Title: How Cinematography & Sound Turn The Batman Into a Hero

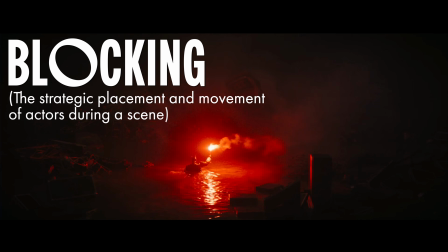[3:59]
Because even though the slightly high-angled extreme wide shot that Greig Fraser gives us is the perfect way to frame flare-wielding Batman amidst the chaos whilst helping us get a better grasp of the scene's geography, this shot choice really just appears to be a vehicle for some greater and more subtle visual storytelling.
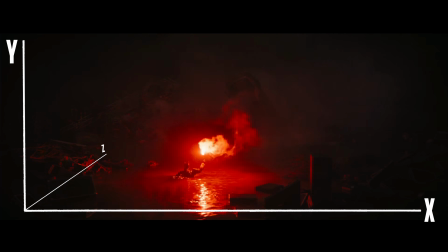[4:17]
Reeves and Fraser make very artistic use of the Y-axis in their approach to blocking here,
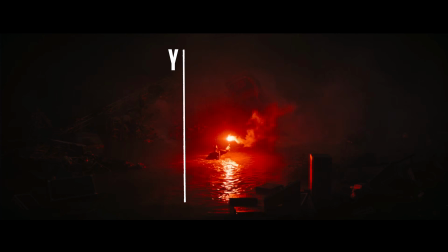[4:24]
with Batman moving more vertically through the frame as he wades towards the collapsed scaffolding centered here at the top of the frame.
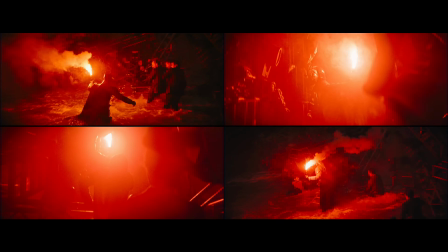[4:31]
Taken together with how Batman is generally positioned as the tallest and most authoritative figure in every frame from here on in,
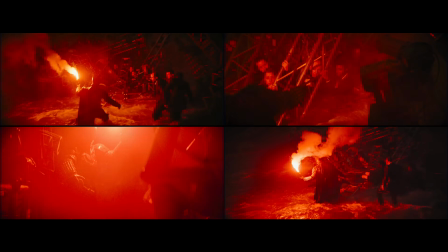[4:40]
the compositions throughout this entire sequence hit all the right thematic notes for this moment in the story.
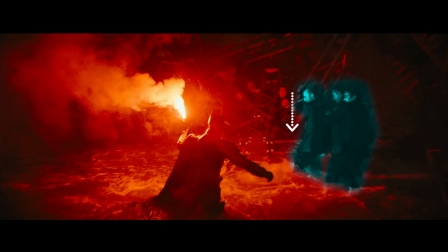[4:45]
Through their subtle verticality, they help visually communicate the idea of Batman rising up in the estimations of the people of Gotham,
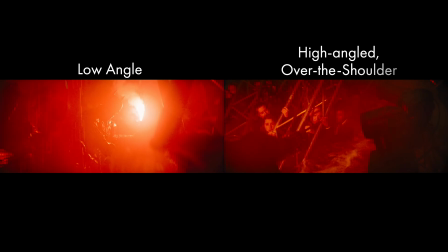[4:54]
and finally starting to achieve that good old hero status he's most commonly associated with.
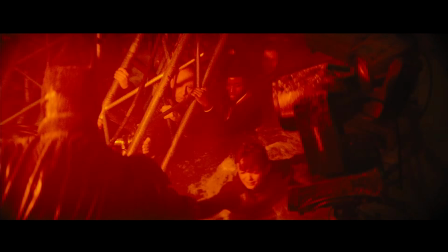[5:00]
In short, these are the shots that bring about Batman's transformation into a hero.
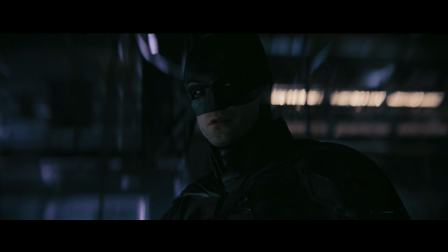[5:08]
And in doing so, they highlight one of the most striking aspects of this sequence,
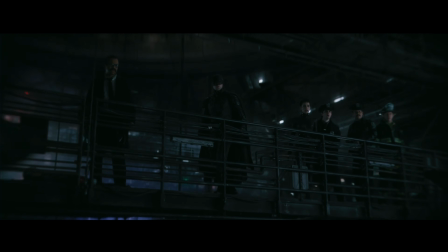[5:13]
which is how Reeves uses all these technical aspects, the lighting, the blocking, the shot choices,
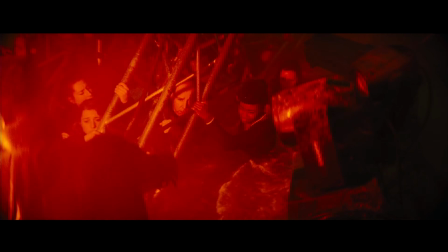[5:18]
as tools to juxtapose Batman's transition into a symbol of hope with the
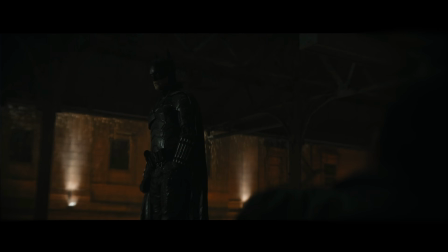[5:25]
uncertainty still surrounding his image in the eyes of the Gothamites.
Please don't hurt me.
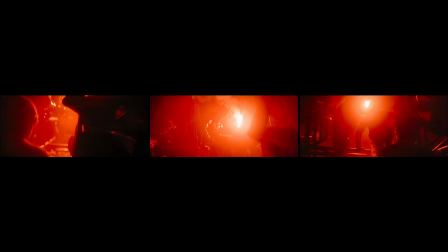[5:32]
Take these shots here, for instance, that make use of this low-angled shot from the perspective of the survivors,
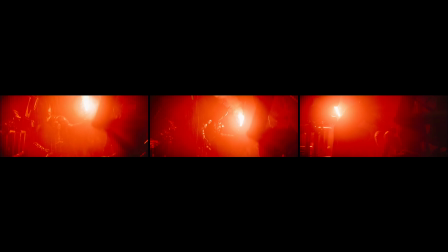[5:39]
peering up at the brightly lit but oddly obscure and poorly defined figure of Batman, which is a pretty nice way of visually conveying their hesitancy to accept this newer,
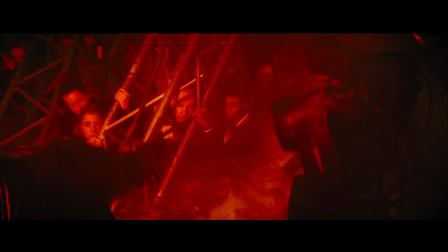[5:50]
more hopeful idea of the Batman.
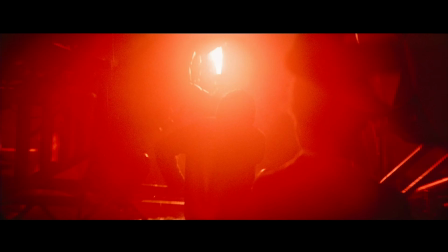[5:52]
It isn't until this little lad reaches up and is helped out of the water that Batman's image becomes briefly more defined against the hopeful light of the flare,
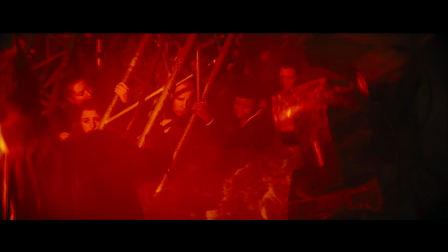[6:01]
which fortunately cues a more trusting vibe in the other survivors,
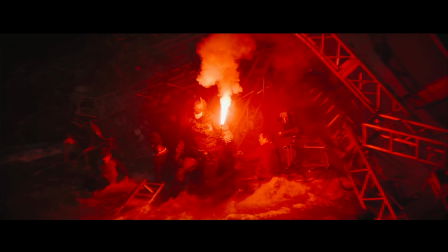[6:05]
at which point we pull back to a wide shot framing everyone in the scene together and giving us a glimpse of these guys over here,
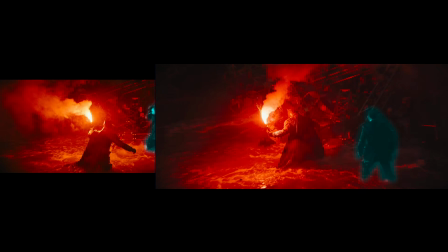[6:12]
reacting very differently to Batman compared to how they did just a few moments prior.
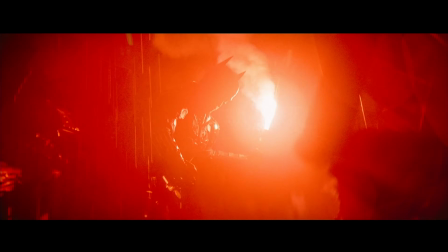[6:18]
And how about that thematic resonance of it being Mitchell's son who reaches up first,
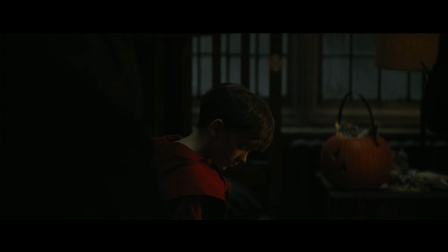[6:24]
the boy who has appeared in most of the film's major moments? Is this symbolic of the fallout caused by Riddler's chaos finally coming to an end?
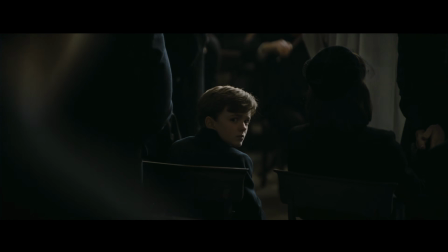[6:32]
Or is it signalling the reconciliation of Bruce's vengeful vigilante persona with his emotionally scarred, vulnerable orphan persona?
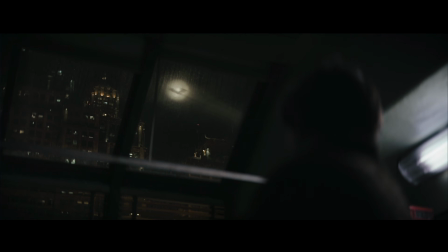[6:40]
Maybe it's both, but either way,
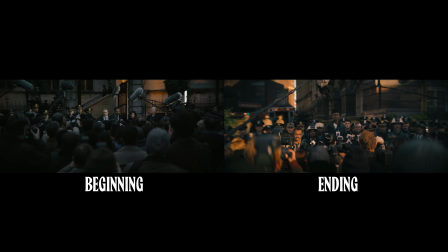[6:43]
along with this entire final sequence and the subsequent epilogue type sequence mirroring the film's opening, which it does
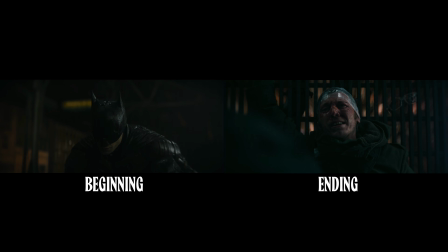[6:51]
really nicely, I'm vengeance.
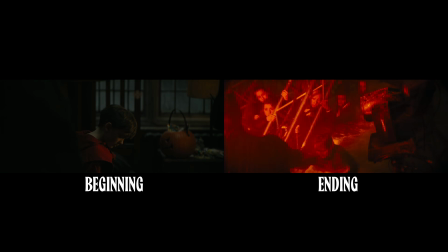[6:55]
Including Mitchell's son here serves as a really satisfying way of bringing the story's narrative full circle. And speaking of satisfying, how can I not mention this final bird's eye view shot?
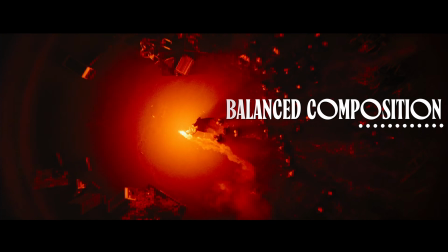[7:05]
A perfectly balanced composition that just screams stability and solidarity,
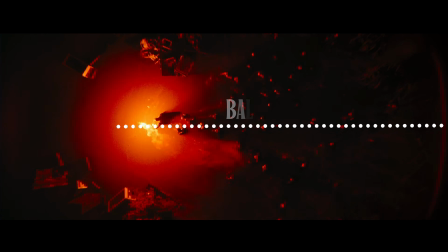[7:10]
with everyone in the frame moving in unison in one common direction, sharing one common emotion as they converge on Batman and his beacon of hope and heroism. In most other films, such a sentiment would be cheesy. Here though, it's art.
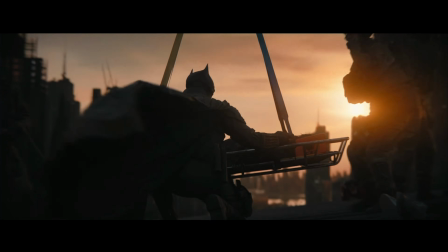[7:26]
Now with all that said, the thing I want to leave you on is actually the sound design,
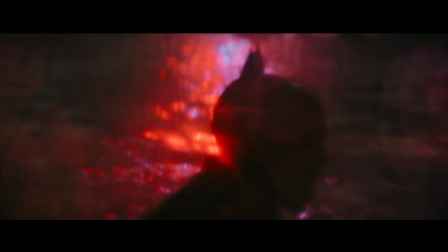[7:31]
because this is the first and only time in the entire film that the world of
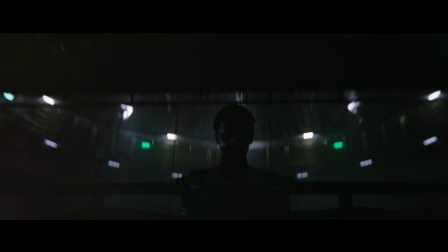[7:35]
Gotham fades away and the film's score completely takes over. And it's when Batman lights the flare that this happens.
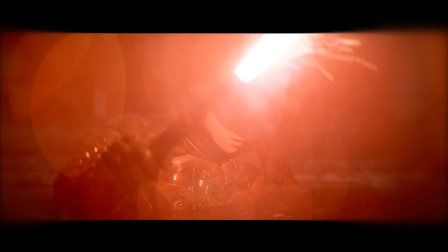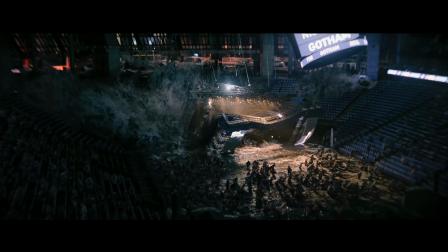[7:53]
Imagine, if you will, what this stadium would actually be sounding like at this moment.
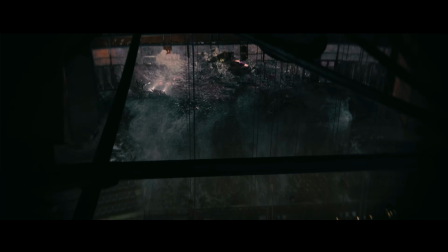[7:58]
People are screaming, yelling, crying, water is gushing in, metal is creaking, objects are slamming into each other.
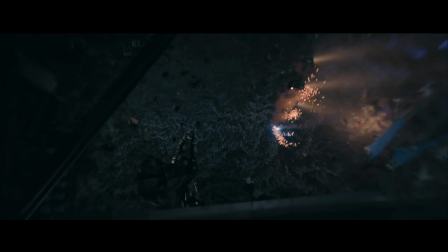[8:06]
It's the epitome of stress, which Reeves does let us hear for a very brief moment. And he could have let us hear this throughout, but this scene is about hope,
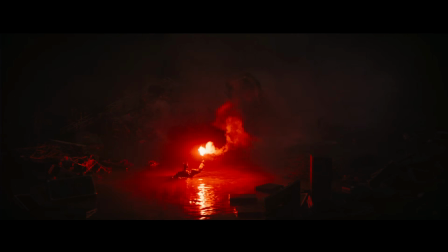[8:21]
and where we have the visual cue of Batman as the sole source of light in the darkness, it's not just the visuals alone that make the moment here.
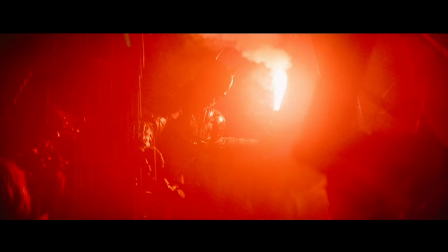[8:30]
It's also the decision to make Michael Giacchino's score the only audible sound. When the flare is lit, it quite literally burns away the sound of the mayhem.
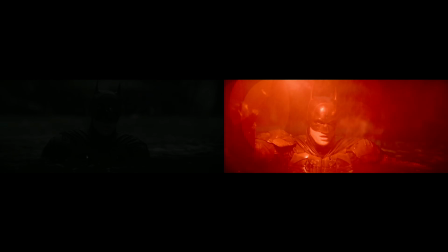This approach to the sound design, combined with the bright, warm red of the flare,
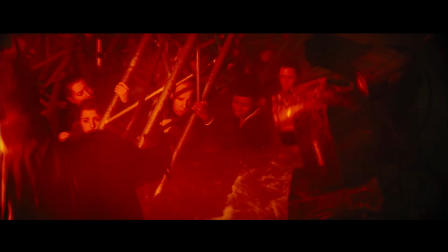[8:53]
very quickly and calmly tunes us out of the chaos and creates an aura of tranquility throughout the scene.
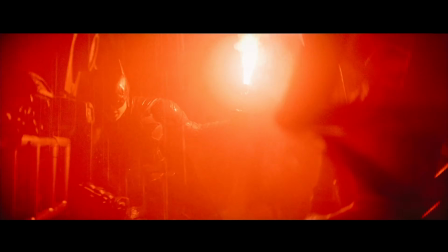[9:00]
It's simple, it's not overly in your face or pretentious, and it's one of the many fine examples of how Reeves, Fraser, Cole, and the sound team blend their visual and oral storytelling so well with the central themes of each key moment.
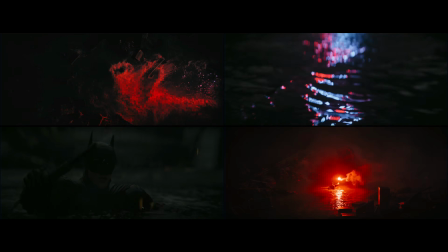[9:15]
Greig Fraser's cinematography here is undeniably amazing,
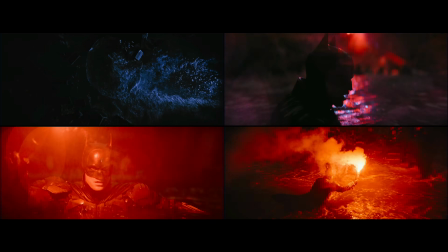[9:19]
but it's with the help of these other areas that Reeves and the team behind the Batman could breathe the
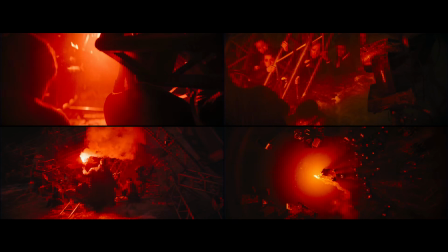[9:24]
cinematic life into this moment of heroic transformation and make it such a
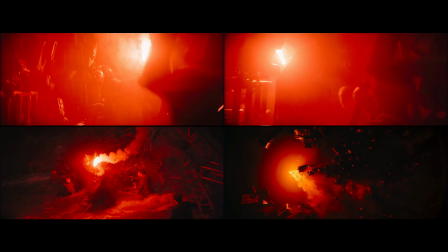[9:29]
striking and memorable example of this film's audio-visual storytelling. Once again, there are so many levels to the beauty of cinematic moments like this and how we experience it, and ironically, I've still only scratched the surface here. I guess all we can do is keep appreciating and learning from all the interesting things these artists and filmmakers are doing. In the meantime, I hope you enjoyed the video and thank you very much for watching.